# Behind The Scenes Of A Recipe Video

Today I'm going to show you a little behind the scenes of how I film a recipe video. I told you in my last video, the Thai chicken cauliflower curry, that I filmed the behind the scenes.
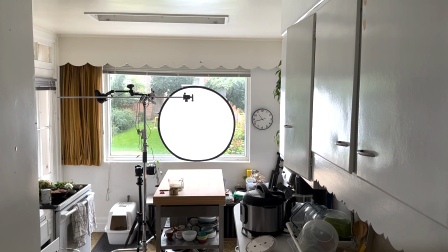(0:09)
So here it is. So I start off by adjusting my camera.
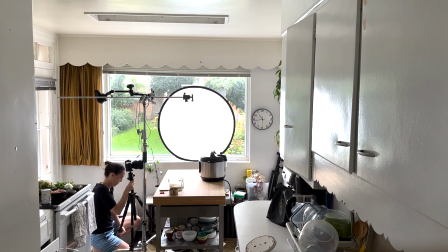(0:14)
In this case, for example, I want to show how I cook rice in the Instant Pot,
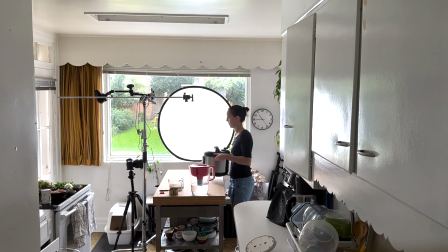(0:19)
and for that I need to make sure that the whole pot is seen in the video, but not more of my ugly kitchen.
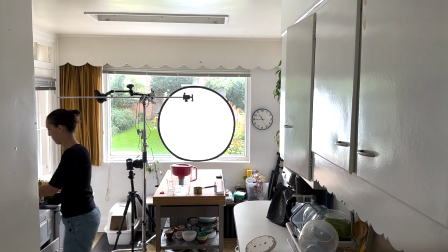(0:25)
Then I film just the quick movements and move the Instant Pot out of the way,
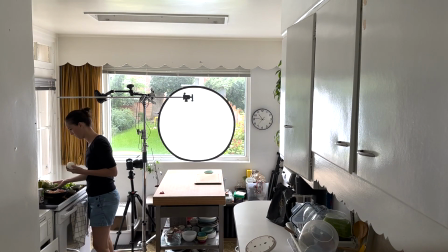(0:31)
and the actual plugging in and cooking happens in another corner of my kitchen, so I can keep my filming area empty for the next step in the video.
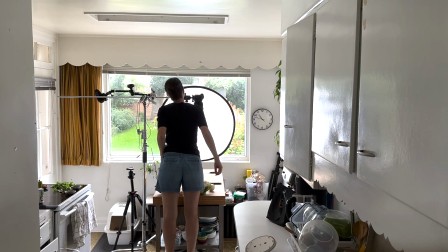(0:40)
I always have to make sure my camera is super level when I film top down,
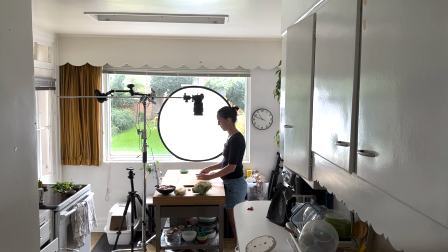(0:45)
or else to you it'll feel like all my ingredients and my chopping board and everything is sliding off the counter.
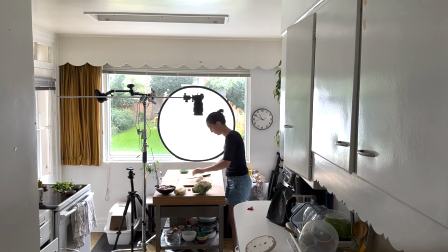(0:51)
I use a water level to ensure you don't get weird motion sickness watching my videos.
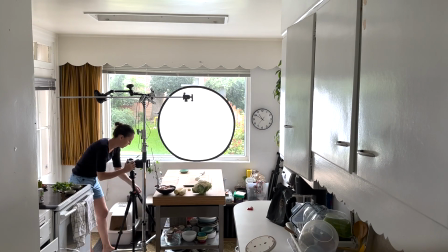(0:56)
I also always align all my ingredients out of frame so I don't forget an ingredient.
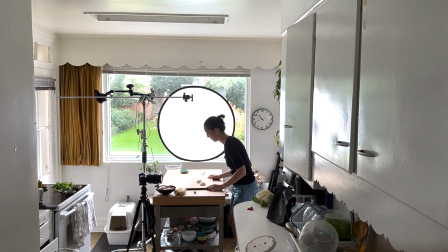(1:02)
There is nothing worse than finishing filming a sequence and then realizing I forgot to add something crucial.
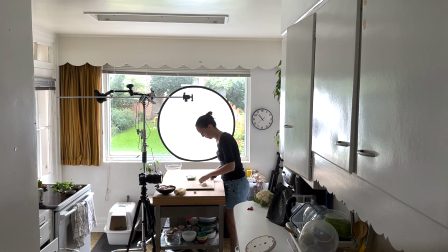(1:09)
That usually means I have to restart the whole process. Then to film the individual steps, I usually just do 1 or 2 quick movements of the step,
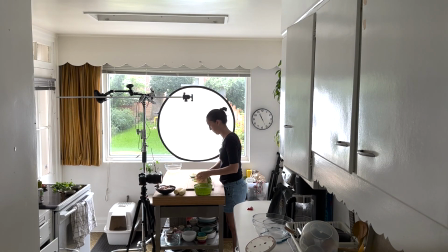(1:20)
then turn off the camera and perform the rest of the work closer to my compost.
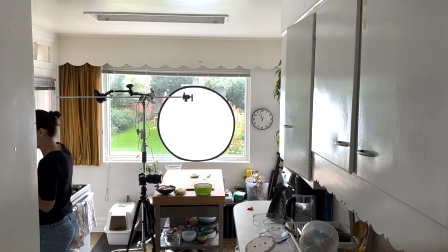(1:25)
For the onion, for example, I peel only one section in front of the camera, then move to the compost to finish peeling.
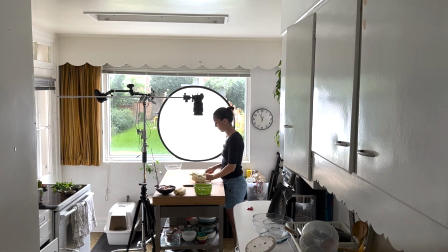(1:35)
Same with the cauliflower, I just remove one leaf and cut one floret for the camera and perform the rest of the work off camera, closer to my compost.
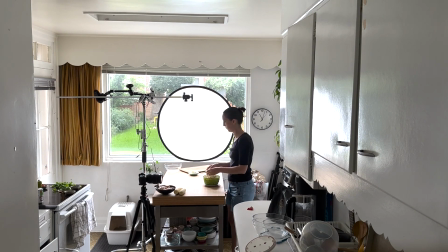(1:46)
There is always a lot happening off camera,
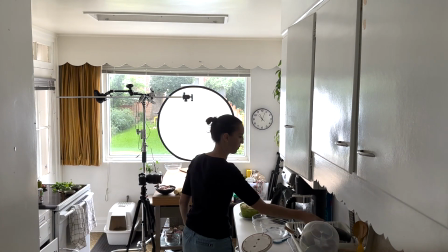(1:50)
such as moving and adjusting the camera from one angle to the other to keep things interesting.
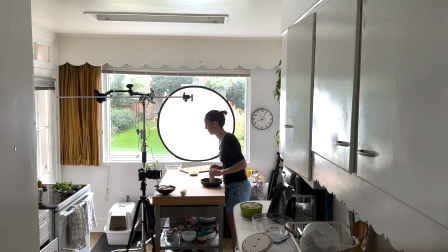(1:55)
I try to never film more than 2 actions in one angle.
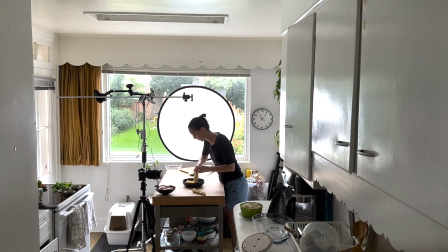(2:00)
So, for example, the cauliflower before, I filmed removing the leaves from a frontal view, then cutting the florets from a top-down view.
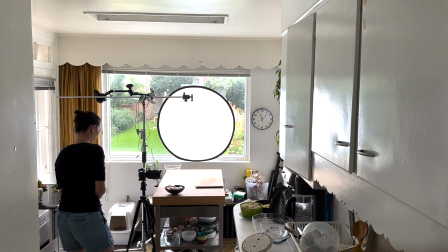(2:09)
Keeping the same angle for too many actions and seconds makes a video boring.
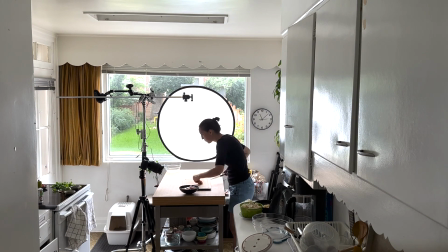(2:15)
I also constantly make sure everything is in focus and well lit.
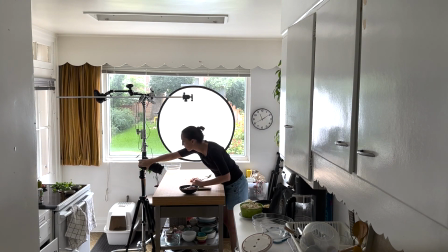(2:23)
Since I use natural light for my videos and the sunlight and the clouds keep changing, I have to adjust my camera just about every 5 to 10 seconds.
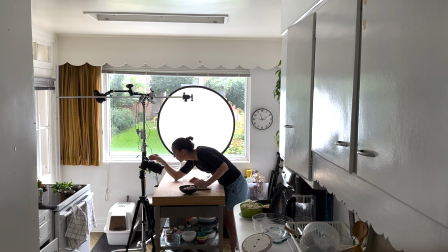(2:32)
My biggest challenge though is always staying on focus,
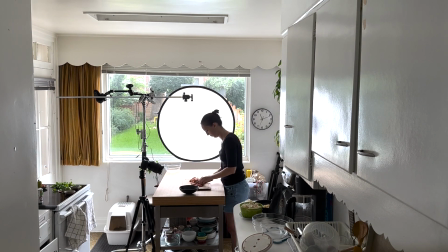(2:36)
because I can't stand behind the camera, I have to stand in front of it and perform the action.
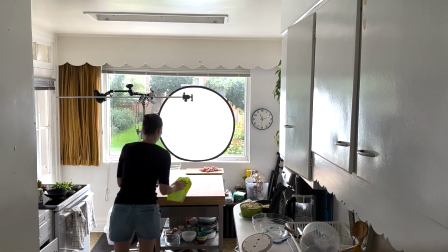(2:41)
I never truly know until I finish filming a clip if it was in focus.
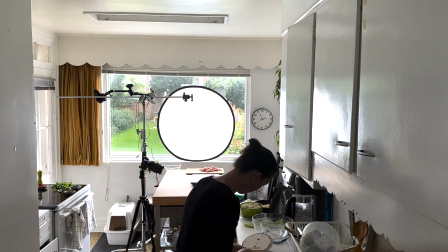(2:48)
This video actually has a shot that is out of focus and I couldn't refilm that part because I had added everything into the hot pan,
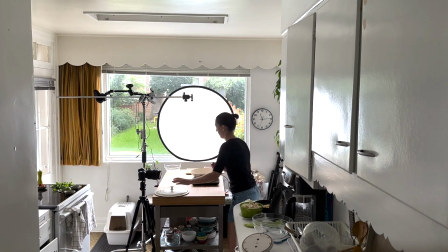(2:55)
and I'm still upset about this weeks later.
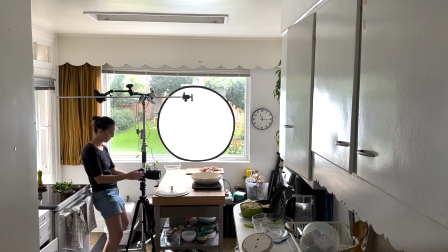(2:59)
I use a plug-in induction stovetop to film the actual cooking process in pots and pans because I have
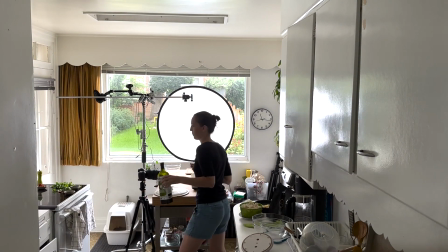(3:06)
better lighting and more range of movement on my standalone counter than the actual cooking range.
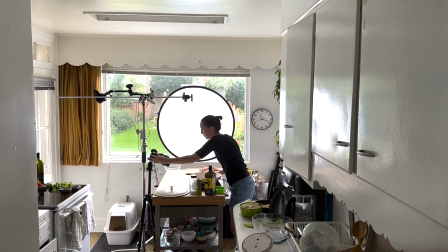(3:13)
I have to replace my cooktop though. I think it's not heating evenly.
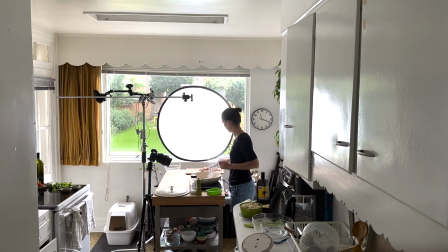(3:18)
So I show the cooking steps there,
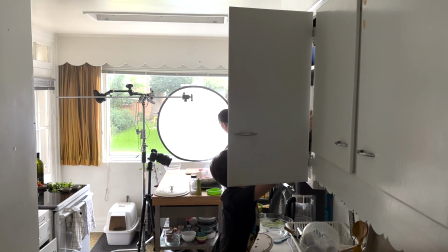(3:20)
but then move the pot or my pan to the actual range and do the actual searing and simmering always there off camera.
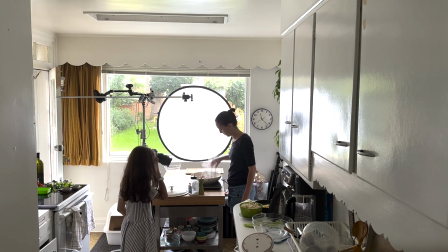(3:29)
I always try to film when my kids are at school so I can focus better on my work, but sometimes I have no choice but film when they are home,
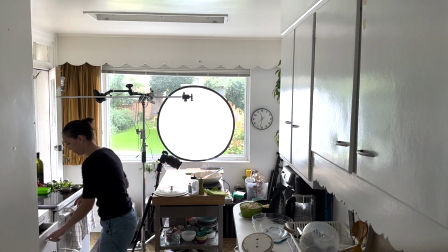(3:37)
and there has yet to be a filming day that they don't come into the kitchen to ask all kinds of random questions.
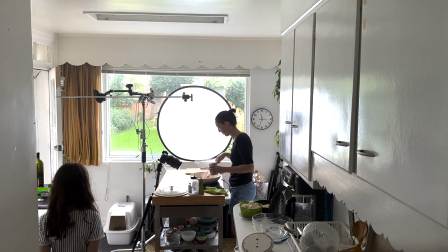(3:44)
At least they're trained enough to know to not stand in the light.
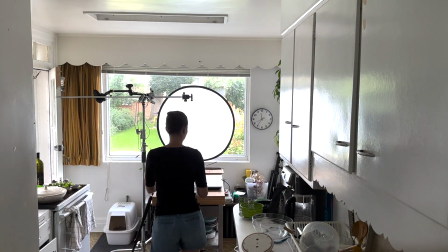(3:50)
While food is simmering, I always try to do some cleanup so I have enough space next to my filming area.
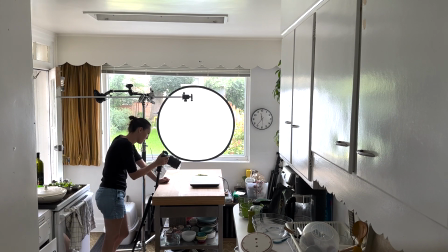(3:56)
It's really hard to work in such a tight space. Our kitchen in the rental apartment before buying our house was a dream to work in.
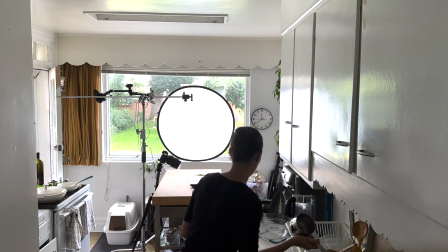(4:04)
Open plan, huge counters, big windows with lots of light.